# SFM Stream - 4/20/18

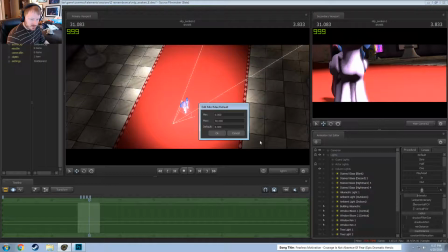(16:49)
And when I increase the radius, in this case, I'm going to have to override it because I made it so damn bright. Put it down a little bit.
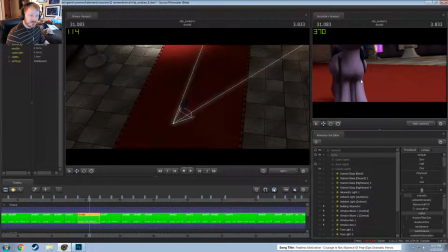(16:59)
So it creates a nice effect with the light.
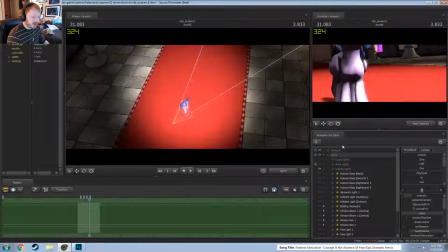(17:04)
But to get that effect, for one, it is now spreading a light that normally was going right here, suddenly off in this direction.
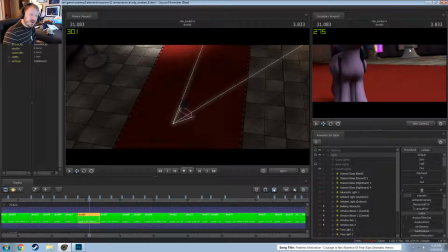(17:11)
Which I know I'm putting it really high, but it's just to show the extreme of it. So you already have it going outside of the boundaries of potentially what you want to be working with. So if you're doing a light that's up close to somebody, it can start hitting things that you don't want it to hit. That, and I had to bump this intensity way up.
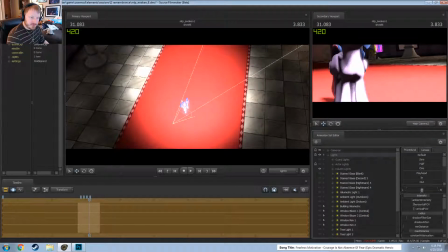(17:31)
So if I wanted this to be lit the same, I'd have to put the brightness at like this, and to get that same level of brightness.
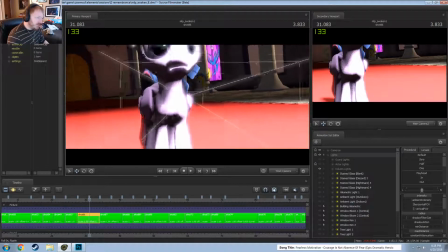(17:38)
But now just when I'm working in the video, I have to work with it like this if I want to be able to see it in real time.
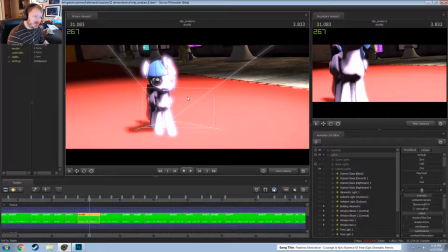(17:45)
This makes it really hard for me to see things in motion, what I want it to be.
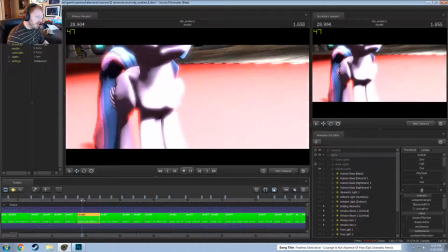(17:50)
So for now, this is my preview.
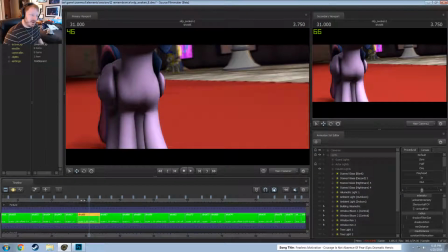(17:53)
And so, while the final might work better, it's sometimes really hard to get it, to get a good example of it. So I just said that for a lot of this, kind of screw it with radius.
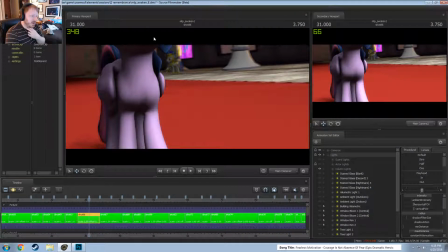(18:07)
I might have put it up a little bit here and there. I really like it sometimes when on the edges of people, if you have kind of a low dim light, you can put radius up a little bit to make it have a nicer edge coming around the sides for rims. But beyond that, I try to not rely on it because it just, I don't like working with this.
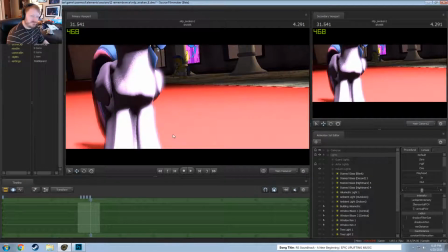(18:26)
So
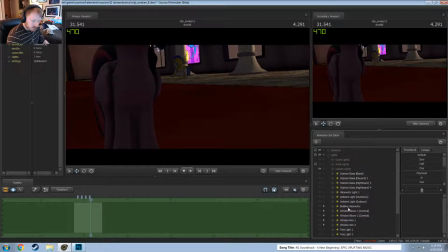(18:31)
anyways, so if I put all those lights on together,
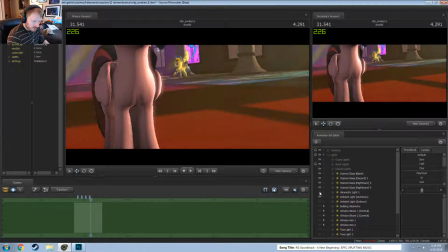this is remembrance. There's some light questions on lights. This is what it would look like.
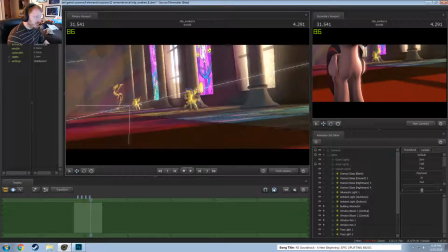(18:47)
So when I brought up that the window was glowing, now with all the other light coming in through here, now it actually looks like it's nice and glowing in the window.
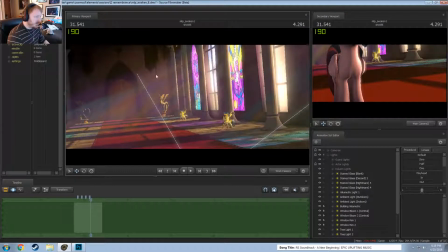(18:56)
This back wall looks like it's actually lit correctly for what's coming through.
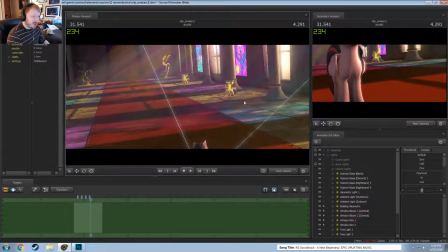(19:02)
So it was the guards, even actually the guards I originally had behind these poles, but it was the equivalent of having the guards like this for the video,
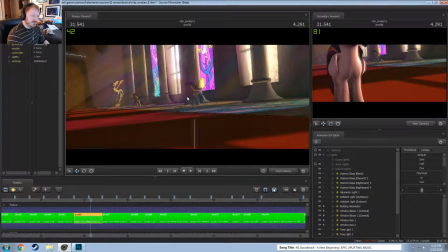(19:14)
and this just didn't look right at all to have them like super dark.
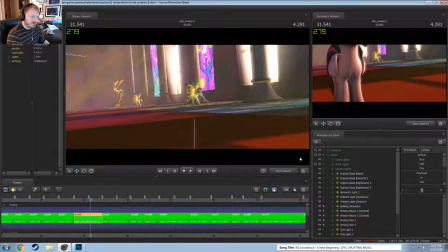(19:19)
So I instead moved them between the poles to be in the light because they actually look pretty cool like this, and they stood out a lot more.
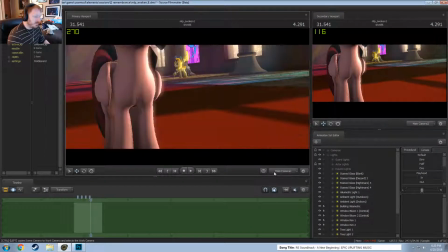(19:27)
So
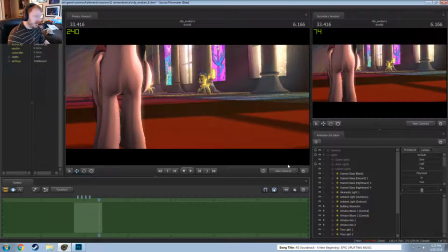(19:32)
so yeah, that's kind of the
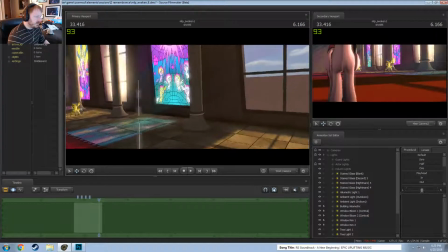(19:39)
idea on these shots, and these are all the same all the way through.
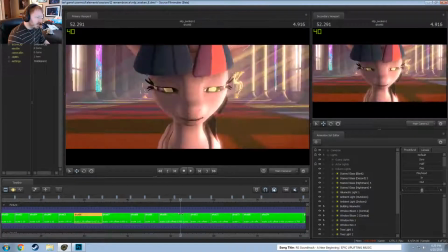(19:45)
How I did the lighting.
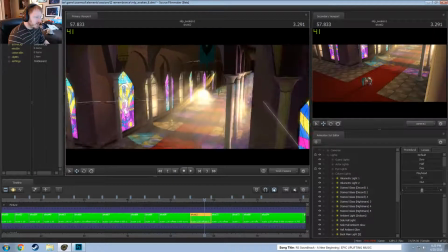(19:50)
This one was kind of interesting because I just added extra lights shining right into the shot.
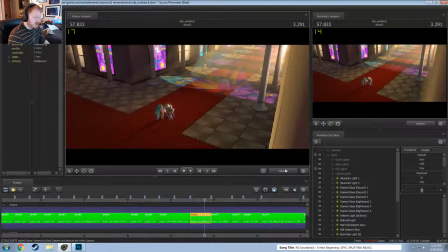(19:57)
There's no actual, I don't even know why this goes all the way back. Oh, because you can actually see it all the way back to this point.
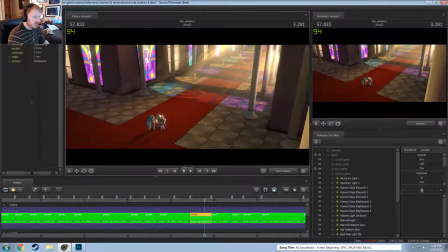(20:05)
There's still a couple that didn't need actually be on, but still.
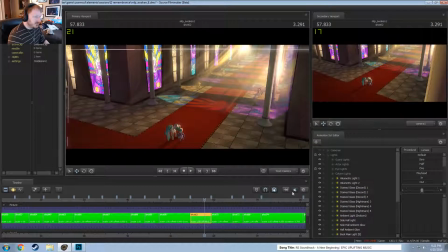(20:09)
So So to get the light to glow correctly down this hallway, even though technically for how the other parts of this shot were,
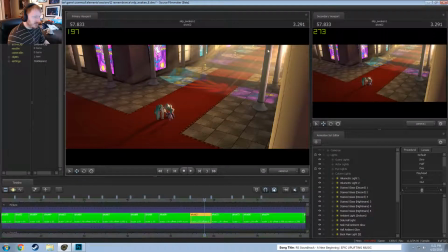(20:19)
this is not realistic lighting for that hallway. It felt good because you're going into a darker area, so it's like when you're walking in. If you've been inside in a dark room basement, because we're all bronies,
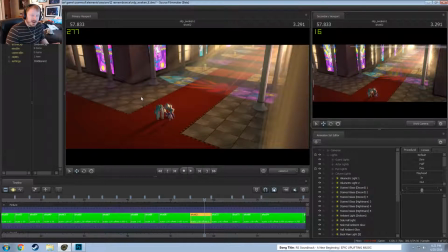(20:35)
and you walk out for the first time that day into the sunlight, you're going to be blinded by everything because it's super, super bright. But if you come in from somewhere that was super, super bright for a few hours and you go into the dark, it's going to look extra dark, advanced darkness. So I'm kind of going with that concept too. A lot of video games now have been doing it too.
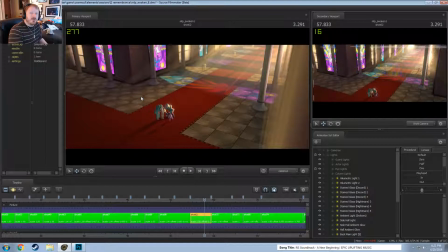(20:55)
If you do that, if you're looking out like a tunnel from the dark, it's just pure white because you can't make out anything. So it's the same thing. You're sitting in the dark in this shot, so I wanted to make the areas that were lit be extra lit and extra bright.
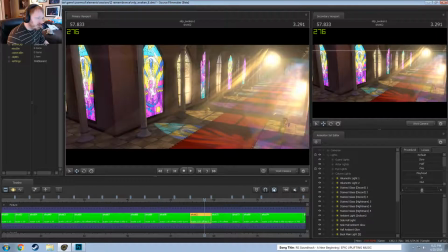(21:12)
And then here again, you can see the volumetrics in the windows that I put down to have that glow effect.
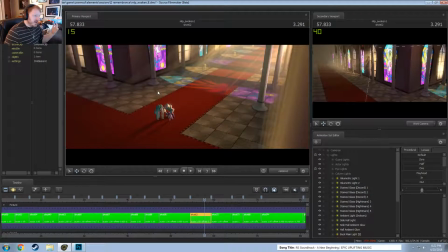(21:17)
When I was working on this, what I started doing was I just looked at it and said, what part of this just doesn't feel right for lighting? And so like when I was looking at these windows, I'm like, there's going to be bright things out there, but even that doesn't make sense. So I just started putzing and poking, and I eventually was like, well, the volumetric light just feels right. So I went with what felt right.
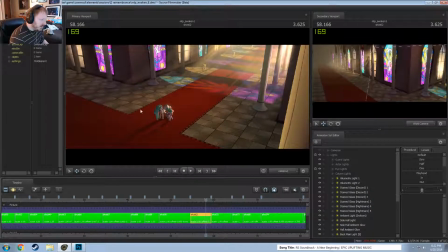(21:39)
Just go with your gut. Getting the shadows to work on them was hard because I had to find a light that would nice and stretch. I think this one actually did have
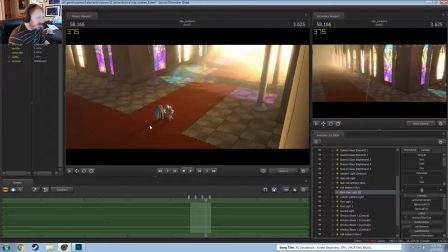(21:52)
some radius. Yeah, this one has a lot of radius. This one coming down because the radius artificially makes the light seem larger.
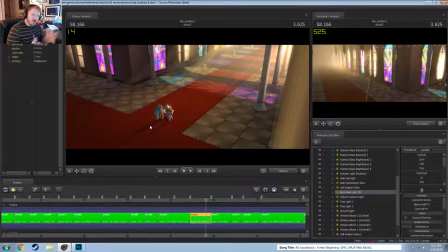(22:01)
It'll make it so that shadows that are closer to an object are sharper, and as they get further away, they get blurrier, which makes sense. If you're really, really close to an object, or if the light source is really close to an object, it's going to have sharper shadows.
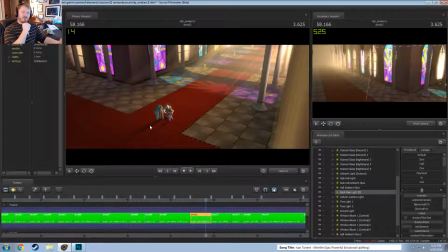(22:16)
So like if you're holding a flashlight to a hand, it's going to be pretty, or no, I had that backwards. So it's when the object is closer to the surface. So if you put your hand closer to the wall, it's going to be a nice sharp shadow. But as you get further from that surface, so this is getting further from the surface, it's going to be
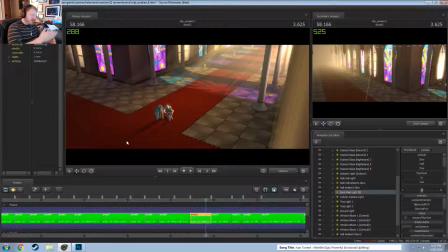(22:36)
the light can bend or get more around that surface. It's going to be more faded.
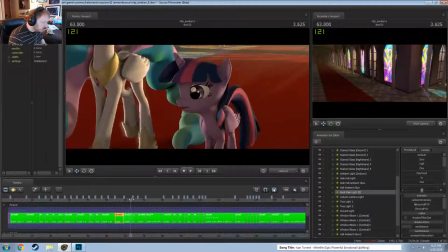(22:41)
So that's kind of why I wanted to do this. I don't think of anything else weird for lighting in this.
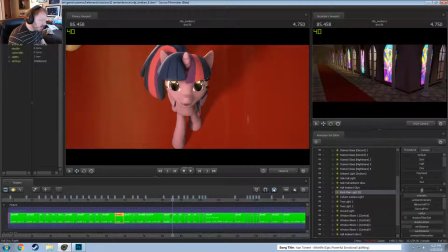(22:50)
There was a lot of
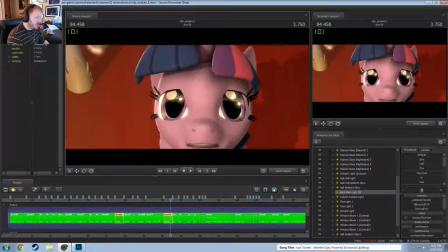(22:52)
like here, this one, because of how the shot was, I have like special lights shine just at her eyes.
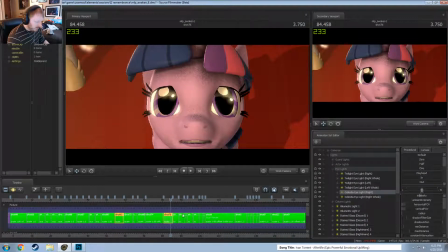(23:02)
Yeah, so there's, I don't know why Celestia has lights in here for her eyes, but so the why did that change anything? In the right shot.
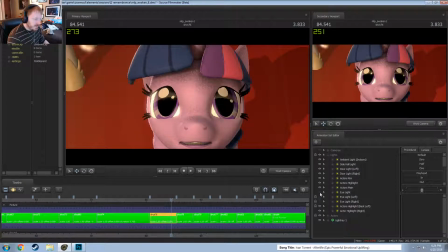(23:22)
Oh, it wasn't in the right shot, I guess. Whatever. Okay, so I have one light that's, I think it doesn't even really do anything. It's a little bit, just because a little bit of an extra yellow. But otherwise, I have a light shine directly at her eyes to give it that glow, because this just didn't feel right.
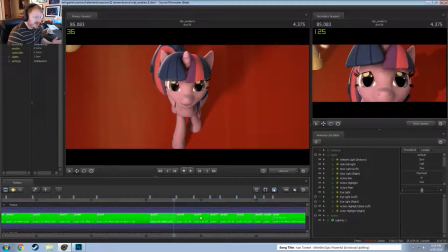(23:40)
When she looks up, it just didn't feel right with all how the lighting was. But this just gave her a glow in her eyes that just, I don't know, there's just something that was, I like, that was perfect about it. So,
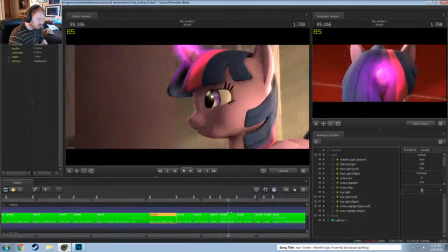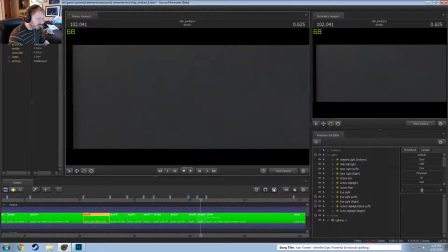(24:06)
this one actually has the light. Oh yeah, I forgot it. I didn't care about that eye.
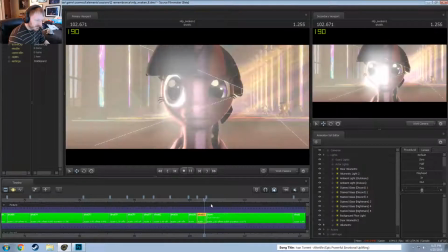(24:14)
Did I actually make that purposely wide? I probably did it during stream and I don't remember it.
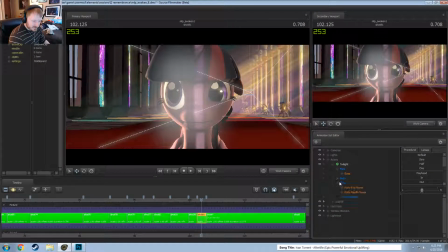(24:24)
Oh. Yeah, I did. She's like Two-Face.
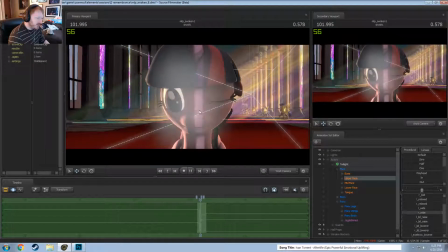(24:36)
But yeah, so I actually have the light coming through this, and you can actually see the light getting thicker.
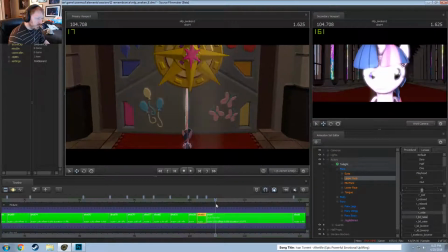(24:45)
And help lead it to this shot.
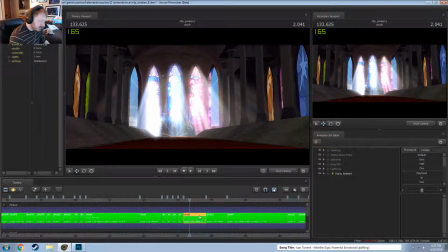(24:52)
For this one, and I think this is actually going to be better using this shot. So there's a